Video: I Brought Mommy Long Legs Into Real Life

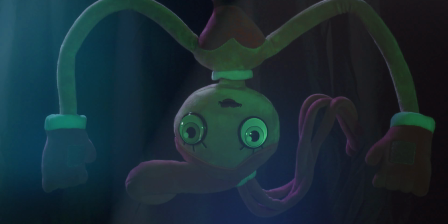(0:14) to see Mommy like this, were you? Oh, how exciting.
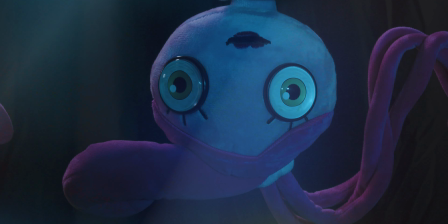(0:21)
Welcome to Dream Corridor Productions.
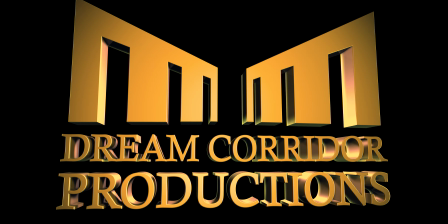Today we're bringing Mommy Longlegs to life through the power of cinema. Hey everybody, my name is Alexander Griffin and I'm the owner, CEO, and creative director of Dream Corridor Productions. Today we're going to be revisiting Poppy Playtime yet again with Mommy Longlegs.
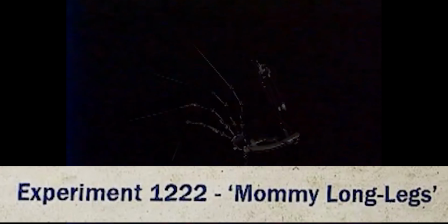(0:45) Experiment.
Now this video has been months in the making and I am so excited to be able to finally showcase it to y'all with Mommy Longlegs.
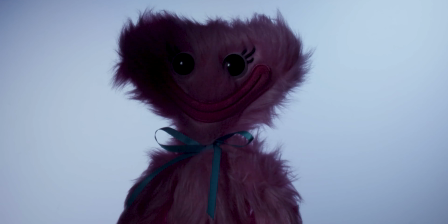(0:54)
So in my recent videos, I brought Huggy Wuggy and Kissy Missy to life through the power of cinema in their scenes during Poppy Playtime Chapter 1 and 2 respectively. But then I said to myself, you know, a Poppy Playtime series on filmmaking just would not be complete without Mommy Longlegs. And I also got this doll from the official Poppy Playtime store, which I'll leave a link to in the description below. So I gotta admit, I've been wavering back and forth on which scene to be able to recreate in real life with Mommy Longlegs, but after a while of looking back through the scenes in Chapter 2,
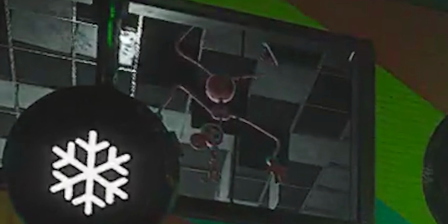(1:21)
I actually came across this one. Now this scene is one you might not expect. It's when Mommy Longlegs is against the window in the musical memory scene. It's not really when she's talking, it's not even when she's moving towards us, but it is still an interesting scene nonetheless, and one that I think I could really add a little bit of cinematic flavor to. And in fact, I referenced this very shot in my playthrough of Poppy Playtime Chapter 2, saying, I love how look at Mommy, she's just staring. Now I gotta admit that was a really funny moment looking back on it, but then I thought to myself, though, that's an interesting scene, not one that really stands out when I think of Mommy Longlegs. So I thought, why not give it a try, and why not put my own spin on it? So let's give it a go. So here's the game plan.
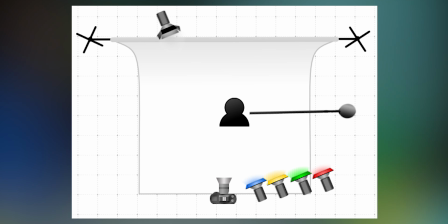(2:00)
Surprise, surprise, I still don't own an entire abandoned toy factory to film in, so I'll just make do with what I have.
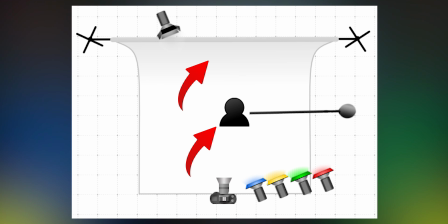(2:05)
So I'm gonna be using a black cloth backdrop with Mommy Longlegs in the middle, hanging upside down monkey bar style from a microphone stand extended outwards.
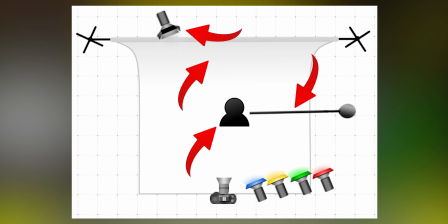(2:13)
Behind Mommy Longlegs and to her right, to us our left, is a singular LED light shining down on her to separate her from the background.
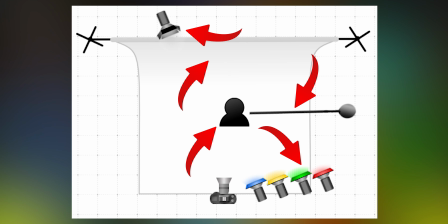(2:19)
In front of Mommy Longlegs and to her left, to us our right, is the Chauvet 4-bar LTBT using an auto color preset to alternate between the colors in the musical memory game. And to capture it all is the Blackmagic Pocket Cinema Camera 4K. So here's the shot I have set up. Mommy Longlegs is hanging upside down and on the right hand side of the shot, so in post,
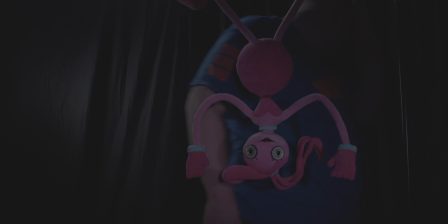(2:35)
I can add a reflection of the musical memory gameplay as if she's actually being pressed up against the window glass inside the scientist's office. Now I don't have the background set up as the office, but for the purposes of this tutorial, I'm just gonna keep it simple. I use the Chauvet OB40 DMX console to program the 4-bar LTBT to a specific auto color preset with a set speed similar to that of the pacing within the musical memory game. Now the camera is set up for this shot at 24 frames per second, a 48th shutter speed, ISO 100, and an f-stop of 15.
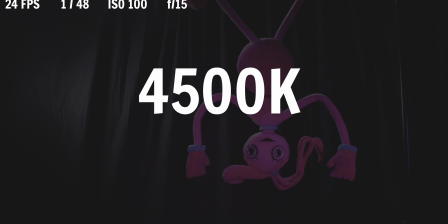(3:02)
We have a white balance of 4500K with a tint of 15.
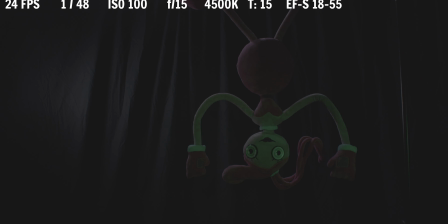(3:05)
And like I did in both tutorials before this, I used my Canon EFS 18-55mm lens on my Blackmagic camera with a focal length of approximately 20mm. Now I didn't really do much for this shot as I wanted to make sure Mommy Longlegs stayed as still as possible, and we'll see why later.
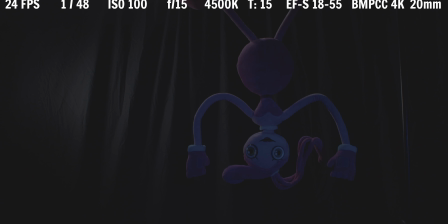(3:20)
However, this wasn't a one-take scenario like the other tutorials were. We were actually going to take multiple shots. I set up my camera to zoom in even closer with the same settings as before, except the f-stop changed to 16, and I used a focal length of approximately 35mm.
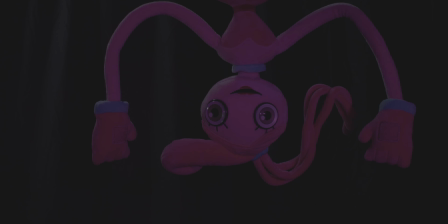(3:34)
Having multiple different shots of Mommy Longlegs with her filling the frame in different capacities helps her to literally and metaphorically grow within the shot, making her a more terrifying entity.
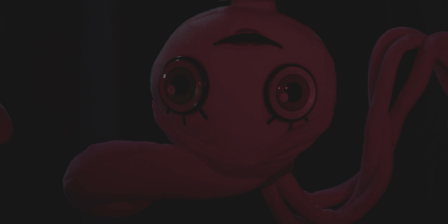(3:43)
But I didn't stop there. I even made a third shot to really sell the effect. I used the same settings as the second shot, but I changed the focal length to about 40mm and brought the camera closer to Mommy Longlegs. Having this be the final shot in the sequence would bring the viewer right up close to Mommy Longlegs' head, connoting that her massive eyes are watching our every move.
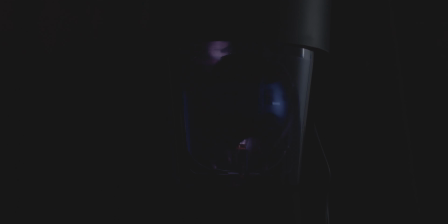(4:00)
I was inspired to add some exposition to this sequence, so I also took a shot of this rotating police siren light that I won at Six Flags. I wanted this to serve as a sort of warning or starting light, alerting anyone nearby that the musical memory game was starting. This wasn't actually in Poppy Playtime Chapter 2, but this was just another way for me to add cinematic flavor to this sequence.
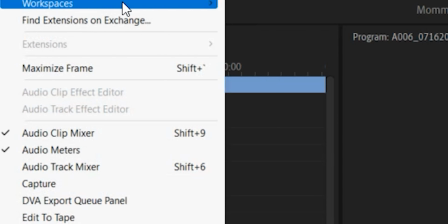(4:16)
Then in post, I took the Blackmagic raw files into Adobe Premiere Pro and selected parts of the clips where there was minimal to no shake in the shot.